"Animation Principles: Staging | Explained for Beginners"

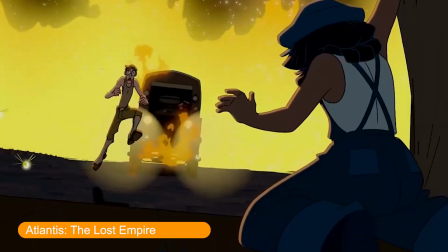Wide shots are meant to show the character's surroundings.
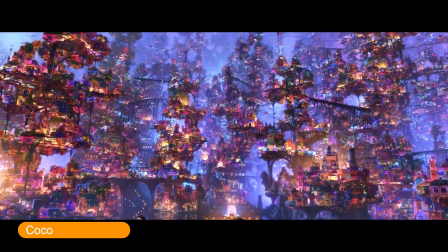They can also demonstrate the scene's context and what's happening around the character.
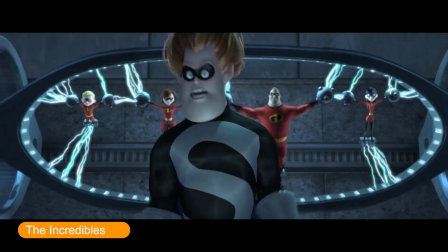A medium shot shows the character from the waist up, leaving room for actions and gestures.
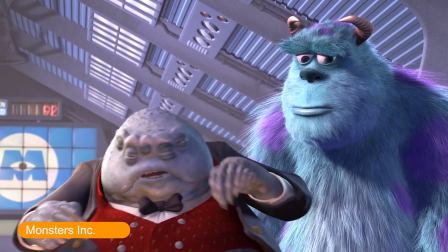This keeps focused on the main subject while showing a bit of the environment, which is why it's the most commonly used shot.
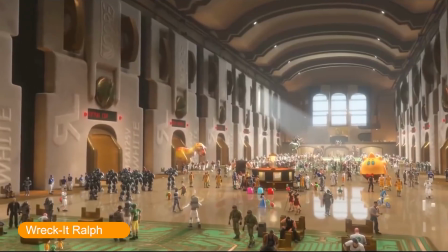Besides angles and shot sizes, there's the rule of thirds.
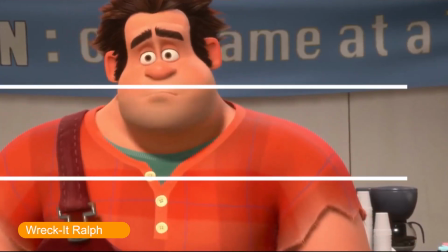The screen is divided into 3 equal horizontal and vertical areas.
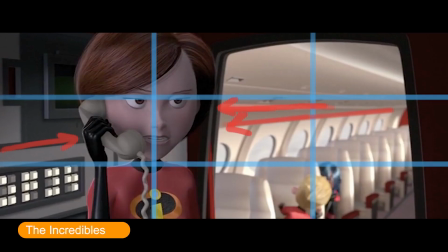The main object should be in the central rectangle or near the intersections of the lines, focusing the viewer's attention properly.
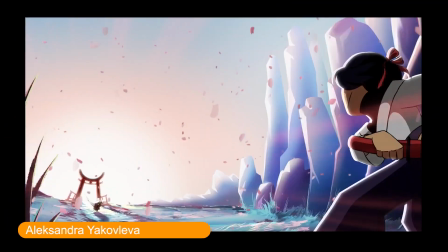The camera's directional flow ties all of these rules together, allowing smooth transitions in between shots.
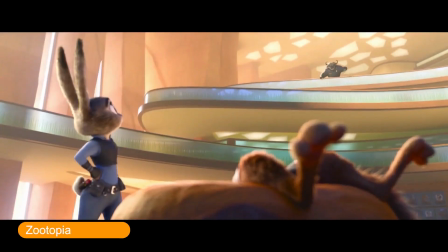Look at the conversation between Judy and her boss.
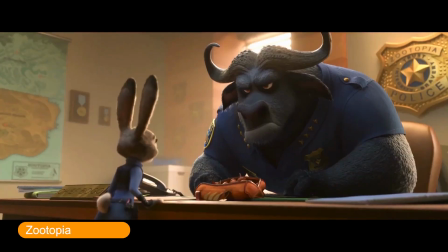To avoid confusion, each character's camera angle remains unchanged throughout the sequence.
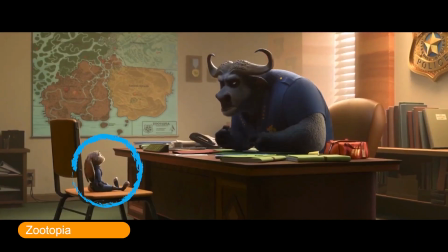Judy is always on the left and the boss is always on the right.
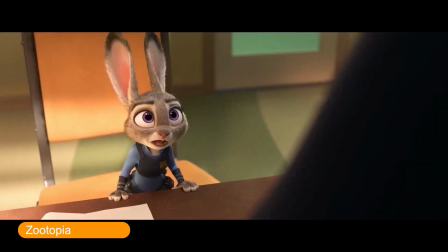This simple strategy keeps the audience engaged during the whole dialogue.
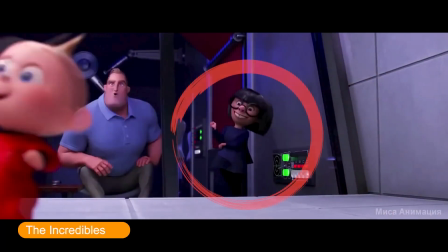Now let's talk about poses and silhouettes. They show the character's state in the environment.
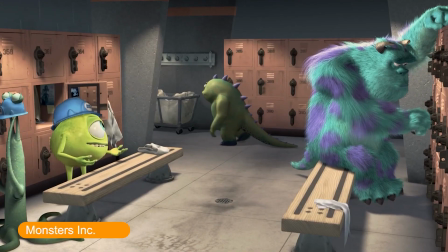A single glance at the image should be enough to determine what emotions a character is feeling or what they intend to do.
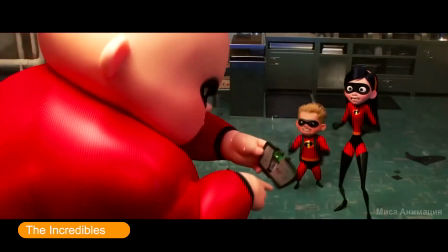For this, you need a so-called strong pose, which is achieved through exaggeration.
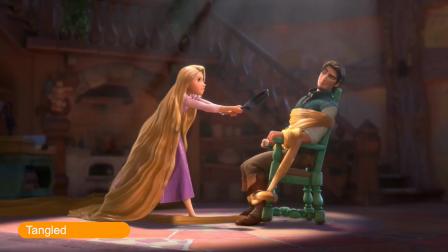This technique proves clear context for the character's intentions and actions even if the character is completely blacked out.
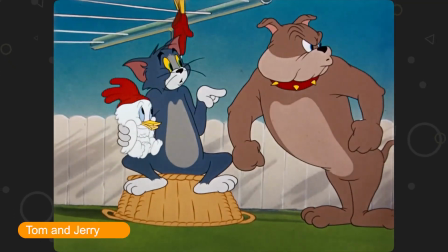Exaggeration is achieved through action lines, implying motion dynamics and direction.
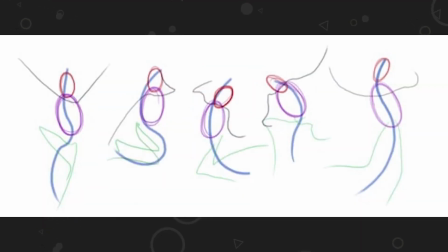But as always, don't overdo it. The pose should be built on straight or curved lines.
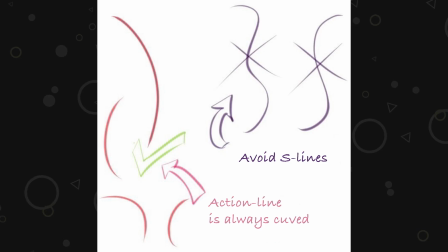Random zigzags don't establish direction. To make the silhouette and the pose work, you must set the event's duration on screen.
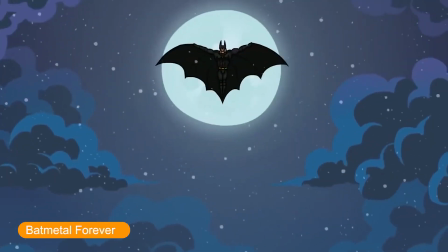In other words, the action's timing.
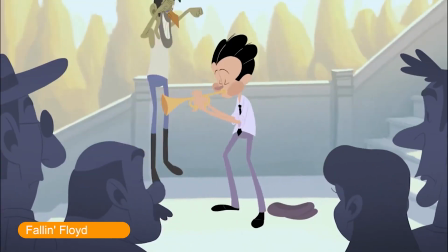A series of simultaneous active actions by different characters can confuse the viewer,
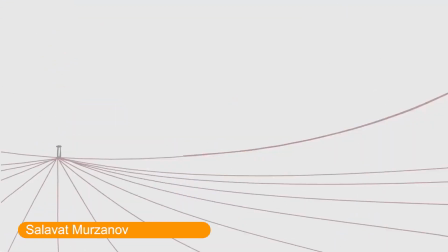so focus on one main action or a series of key actions by the main character.
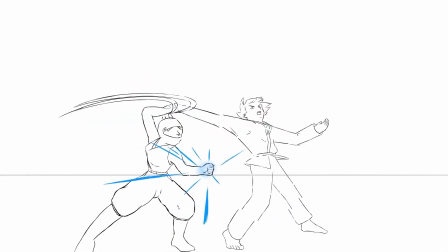But if the idea requires showing multiple characters in action at once, try to maintain harmony.
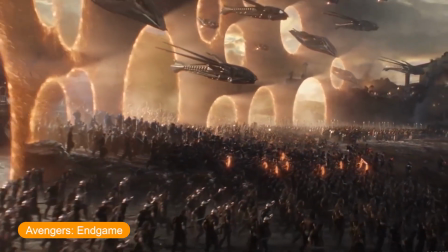For example, when characters join forces, they move as one.
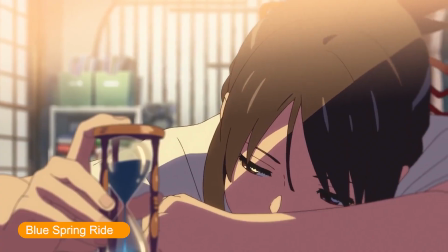Pauses also help bring harmony to the screen, giving the brain time to process what it sees.
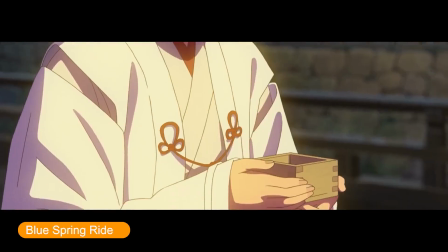These breaks mentally prepare the audience for the next action. Now, as promised, let's return to the granny example.
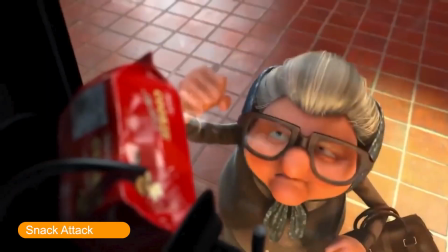Watch. First, we see two main objects, the granny and the cookies. The focus is on the granny by using blur. Her silhouette shows that she's clearly upset. A wide shot and a high angle show the granny alone with the vending machine with no one to call for help.
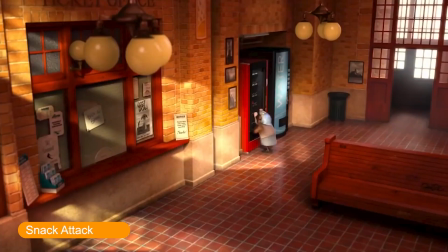We see her fearlessly struggling for the cookies.
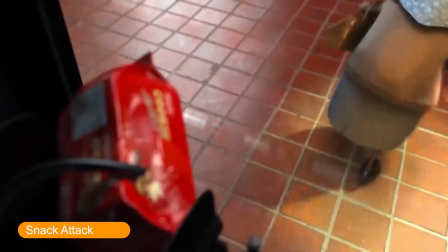A medium shot and a neutral angle give the viewer a breather and prepare them for the next attack on the machine.
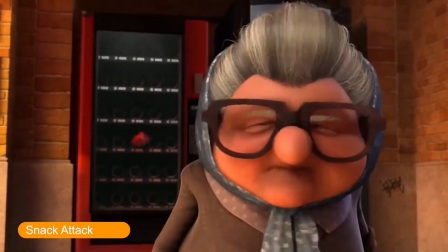Using the rule of thirds, we see both the character's emotion and the source of that emotion, the elusive cookies.
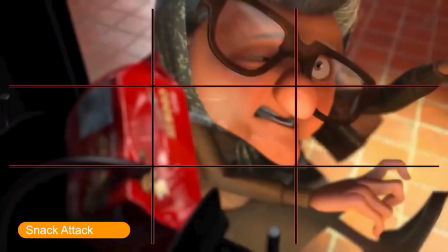In the next frame, we see the granny again, now in a strong pose showing her determination. We understand she feels pain at the moment of impact.
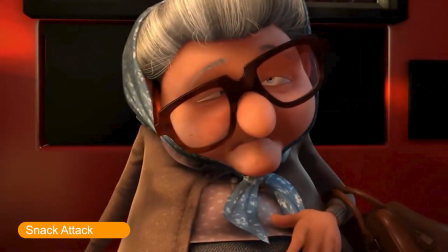Finally, a close-up emphasizes her emotions after her failure. The character is centered and the camera is aimed to focus on her eyes and crooked glasses. She didn't get the cookies. With proper staging, full contact with the viewer is established.
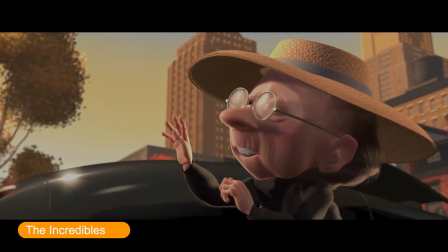But what happens if the staging is neglected? Here's an example.
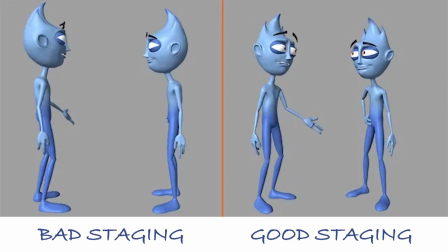We see characters on the left standing face to face. Their profiles overlap and their forms are unclear because their shapes are minimized visually.